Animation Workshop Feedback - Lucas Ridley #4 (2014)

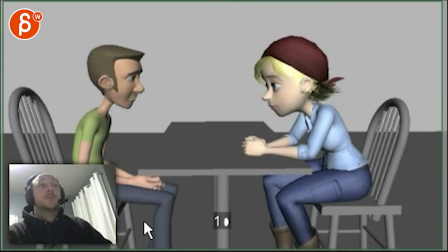(0:05)
So let's check out what you have here. I think it's really cool. And I'm gonna look at your left guy first.
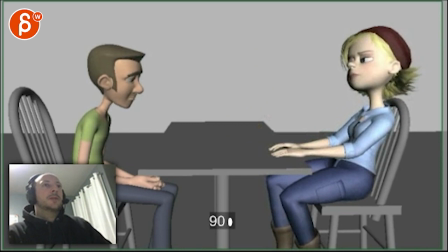(0:13)
And I'll leave the sound on just for myself here. Let's go again here.
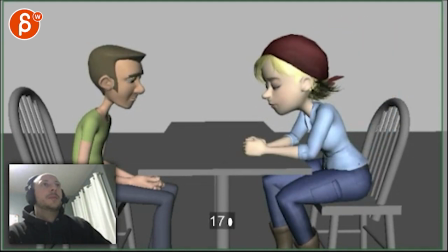(0:21)
I love everything, it's so cool. And I love that little impact there. Just that little. It's not too big, not too crazy. If I would be super picky, I would say the both shoulders go at the same time.
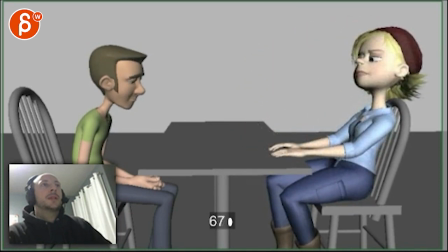(0:38)
So I'll reduce one by like 30-40%. And also make it a frame or two later.
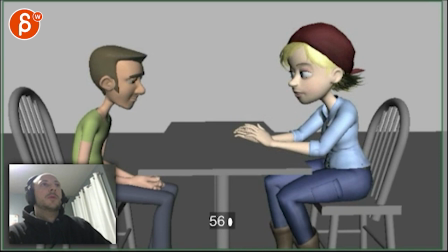(0:45)
Probably two. Maybe one. Just because it's so small, one might be enough.
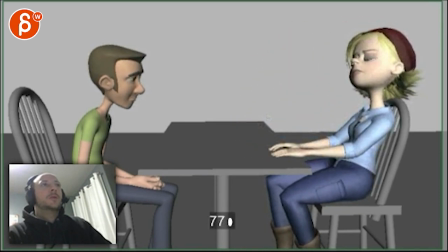(0:50)
You just want it to twin, but and that way it doesn't make it that big.
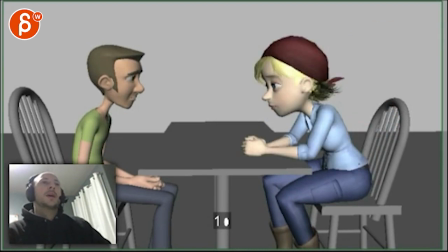(0:55)
It's great. Once you loop it, it feels a bit big. But first time around, I was more looking at his face. So that would be my picky note there.
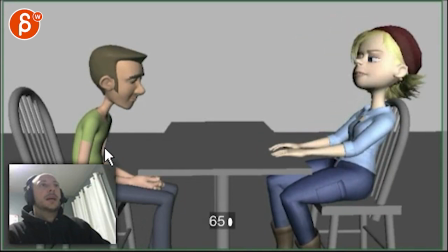(1:03)
And then on anything, you know, while this happens, that little moment, there could be like the thumb could come down a bit, the fingers could just kind of clench a tiny, tiny bit, almost like a little pixel movement on the knees, like he's doing something. Again, not to do it. Oh, I'm seeing my camera. This is nostril view today.
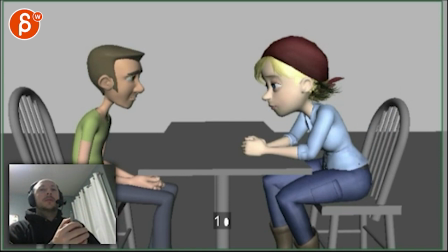(1:23)
So something where his hands, you know, they do like a little, just a slight adjustment, and the knees can just kind of come in and out.
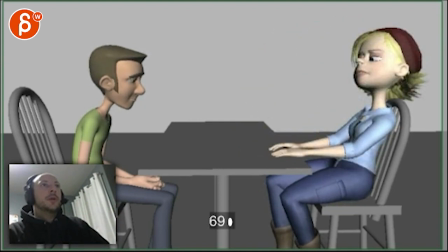(1:30)
Just something where we can see that it is moving. Like I'm going through here, as I'm scrubbing, you can see how this it ends here.
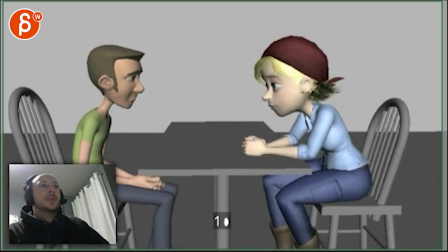(1:39)
So just for your next pass. But this is it's so cool. I really like it.
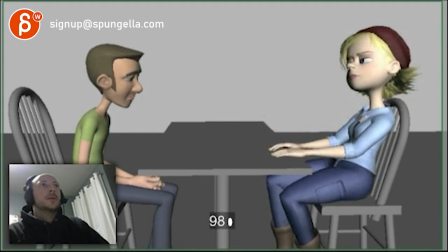(1:43)
As you look down, the different looks after that are great.
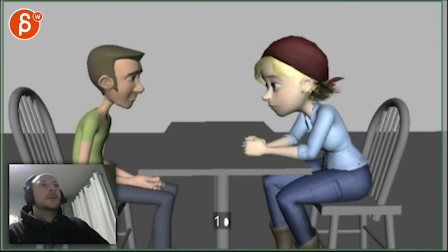(1:50)
Let's watch this again.
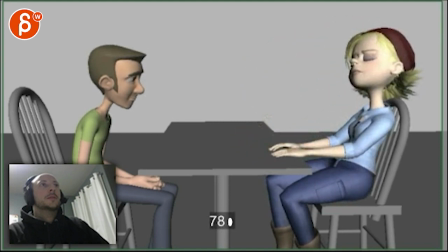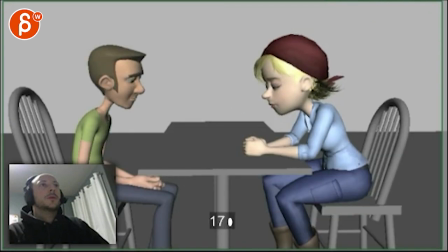(1:57)
Yeah, it's really cool. One more time.
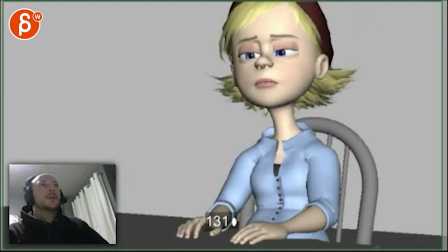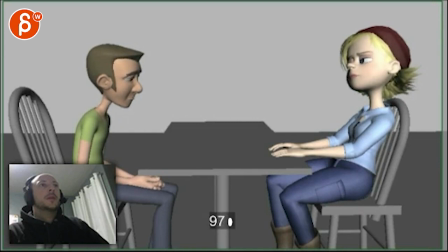(2:07)
Feels like, watch his chin. I'm being super picky here. He goes back, forward, stops a bit, and forward again. And right now it feels like a little pop. But I like that he stops, I like that it's not all spliny up and down.
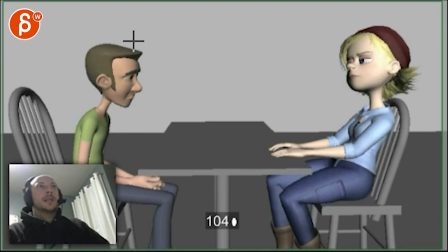(2:24)
So if it looks like your curve is doing something and you get like a double key or something, maybe going up a bit and down, I would just make it so that it flattens out a bit and it continues. So you actually have that pause. But it still kind of drifts down and it continues.
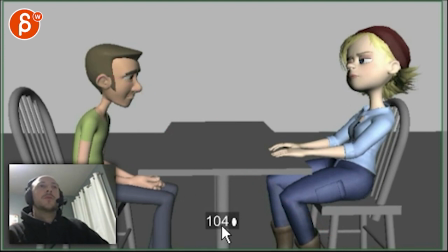(2:39)
It's a bit more deliberate. And again, by like two frames, three maybe, something super small.
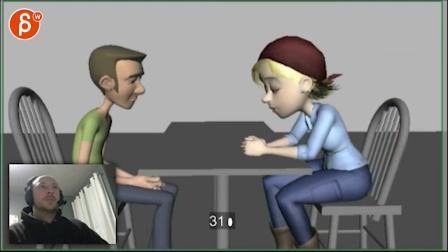(2:45)
But just to get a bit more than that little stop there. All right, let's look at her. I'm not sure about that blink. Like, I love all this. I love the timing of the smack.
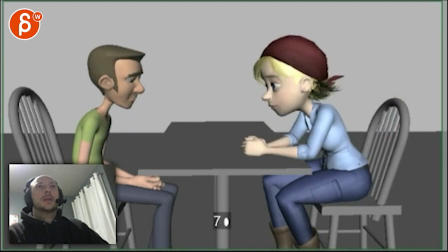(3:02)
You get good stuff there in the legs. The breathing's great. Yeah, to me the biggest things are her blinks and the way she stops her hands. It comes to a fairly quick stop.
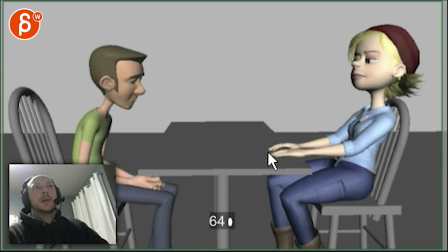(3:21)
You can track her fingers. Goes back, goes back, goes back, boom, and then pretty much nothing. There might be like one more thing here. No, not even. So it feels like that goes back, boop, and give this like something, and then she can go back.
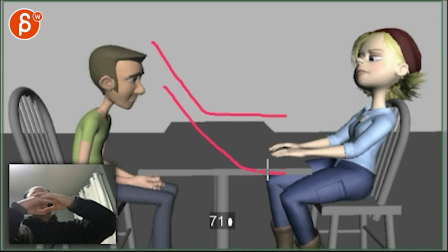(3:38)
And she can go back and then have kind of a stop, soft, and then adjust her hands like that, potentially, if you want to get away from that super flat pose. Oh, wait, I'm drawing mode here. Let me get out.
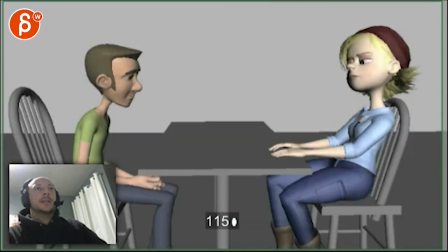(3:53)
There you go. So she goes back and then she has that, which could still work.
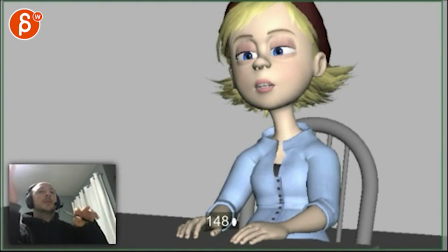(3:59)
So that way her fingers could be here. When that hand goes up, she can kind of lower those other fingers. So it feels like. Right, back, and then a little grip.
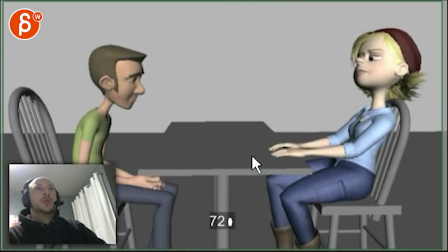(4:10)
Again, I'm talking tiny, but just to get away from, and then that stickiness, and then nothing going on in the fingers.
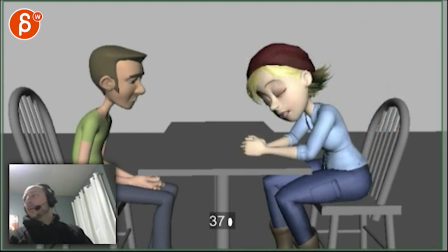(4:17)
I feel like if I go back, like there might be one more, like one more little pause and a little clenching of the fingers. Not like because of it being tight, just kind of a little adjustment. I think that could be really cool.
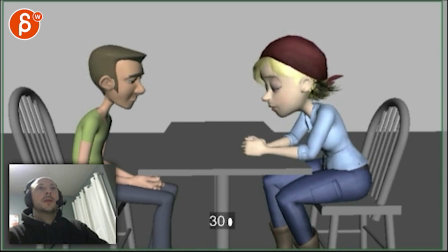(4:34)
It's great. Love the breathing. Stuff on the hips that goes back. It's great. I'm going here. I mean, these little things I mentioned, this guy's done. And for her, I think the biggest thing are her blinks. It feels like she's doing. Where my camera is.
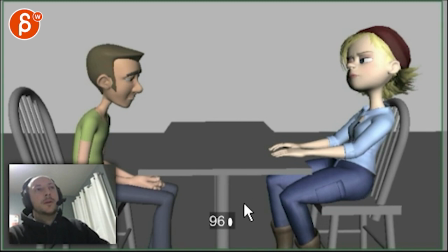(4:56)
It feels that deliberate. She goes. You could have. You know, it starts off like that, and then you got that. ease into halfway down closed
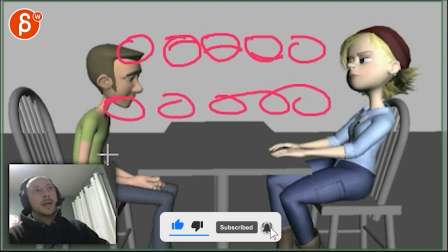(5:12)
and then hold that probably for the same amount. And then you want to open up where it's just really easing out of that.
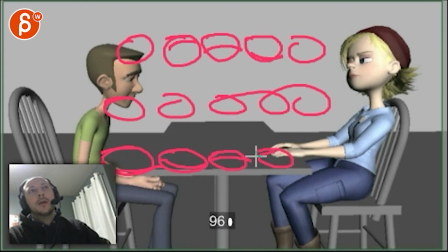(5:21)
And then you go halfway. My eyes get smaller and smaller. And disregard this guy. And then you get to, you know, around here. And then it will go all the way up to here, but over like 5 frames.
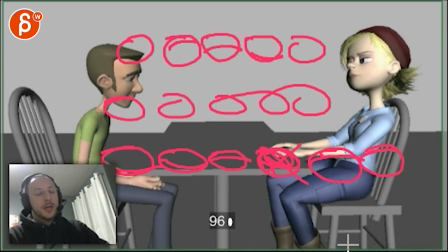(5:35)
It's kind of like, that close, slowly opening, opening, but then soft with the ending. Otherwise, it feels again a bit too mechanical. And given the range that you have, you know, you're ending on something like this.
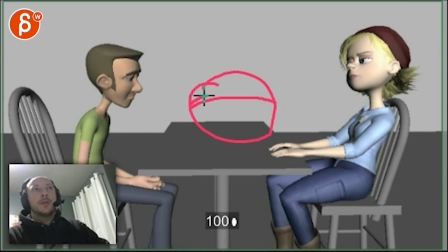(5:52)
So when my top of the eye was like this, just adjust accordingly. Just the same principle of easing out of that, close and soft, hold, soft opening, open with the soft ending.
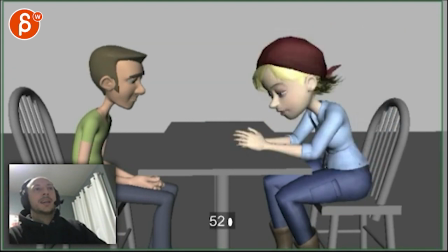(6:03)
If that makes any sense. If that makes no sense, by the way, you can send me the Maya file and I can go in there. And then I feel like, just for contrast, the understand could be bigger.
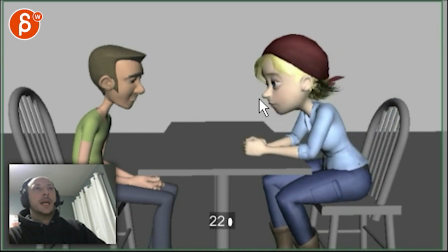(6:23)
Only because right now the mouth is kind of the same value in terms of how big it gets. And the stand is right here. And I feel just, she's kind of looking straight here.
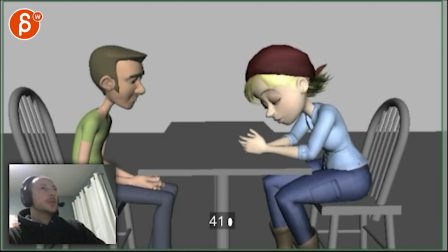(6:35)
She's shaking. We wouldn't quite see all the shakes because there's a lot of movement. And here she relaxes and gets kind of profile-y.
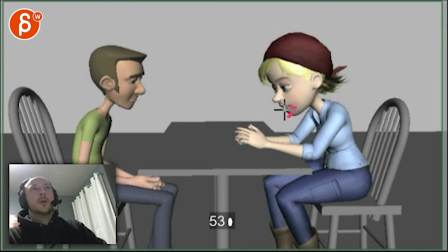(6:41)
And imagine that lower lip, you know, just being lower. She's opening the jaw a lot more on stand.
I don't understand.
And it's kind of also an emphasize for her. Like, oh, stand. And that will give us a nice little contrast, good little silhouette there.
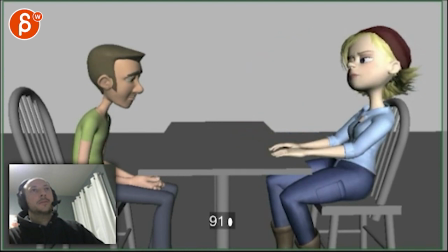And you probably, for cartoony sake, you know, she hits that pose mouth-wise. And then once you get to here, it's kind of even.
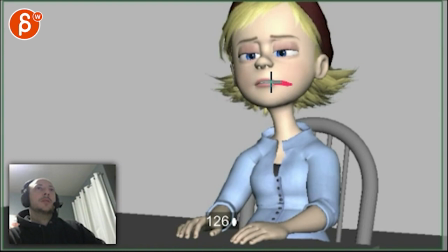(7:10)
Could be, you know, one side is a bit more in. That makes no sense. This drawing makes no sense. Basically, it's more like, you know, one corner out more.
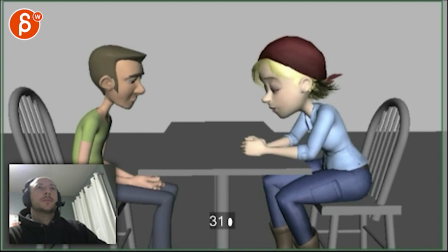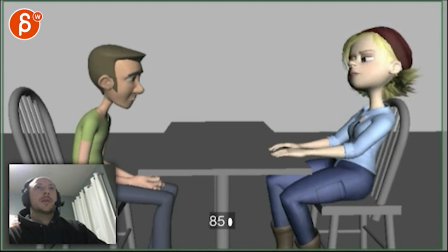(7:27)
And the second blink, same thing. It was the opening. I will crank it a bit faster, and it feels like you're hold. This is kind of a, I will make the first one a hold.
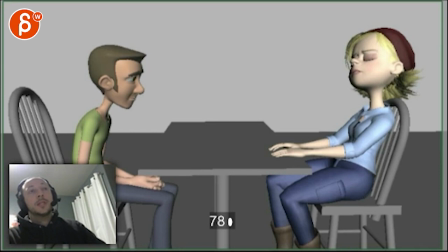(7:42)
It's kind of like, and then it's a blink, and she's observing him, waiting for his answer. So I will keep this to, let's see if I can cut that out. I will cut out the closed part. All right, gets the close.
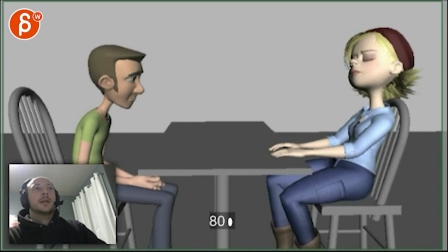(8:05)
And then that guy.
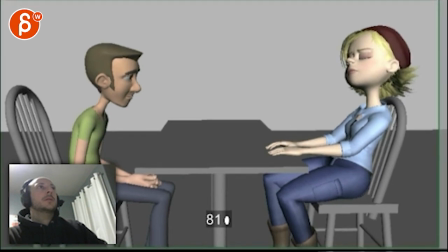(8:10)
That looks good. Cut this.
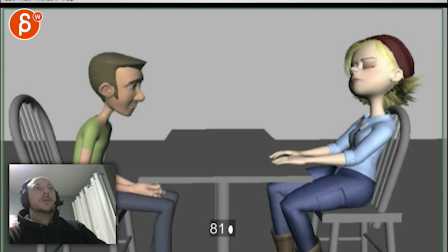(8:15)
Let's see.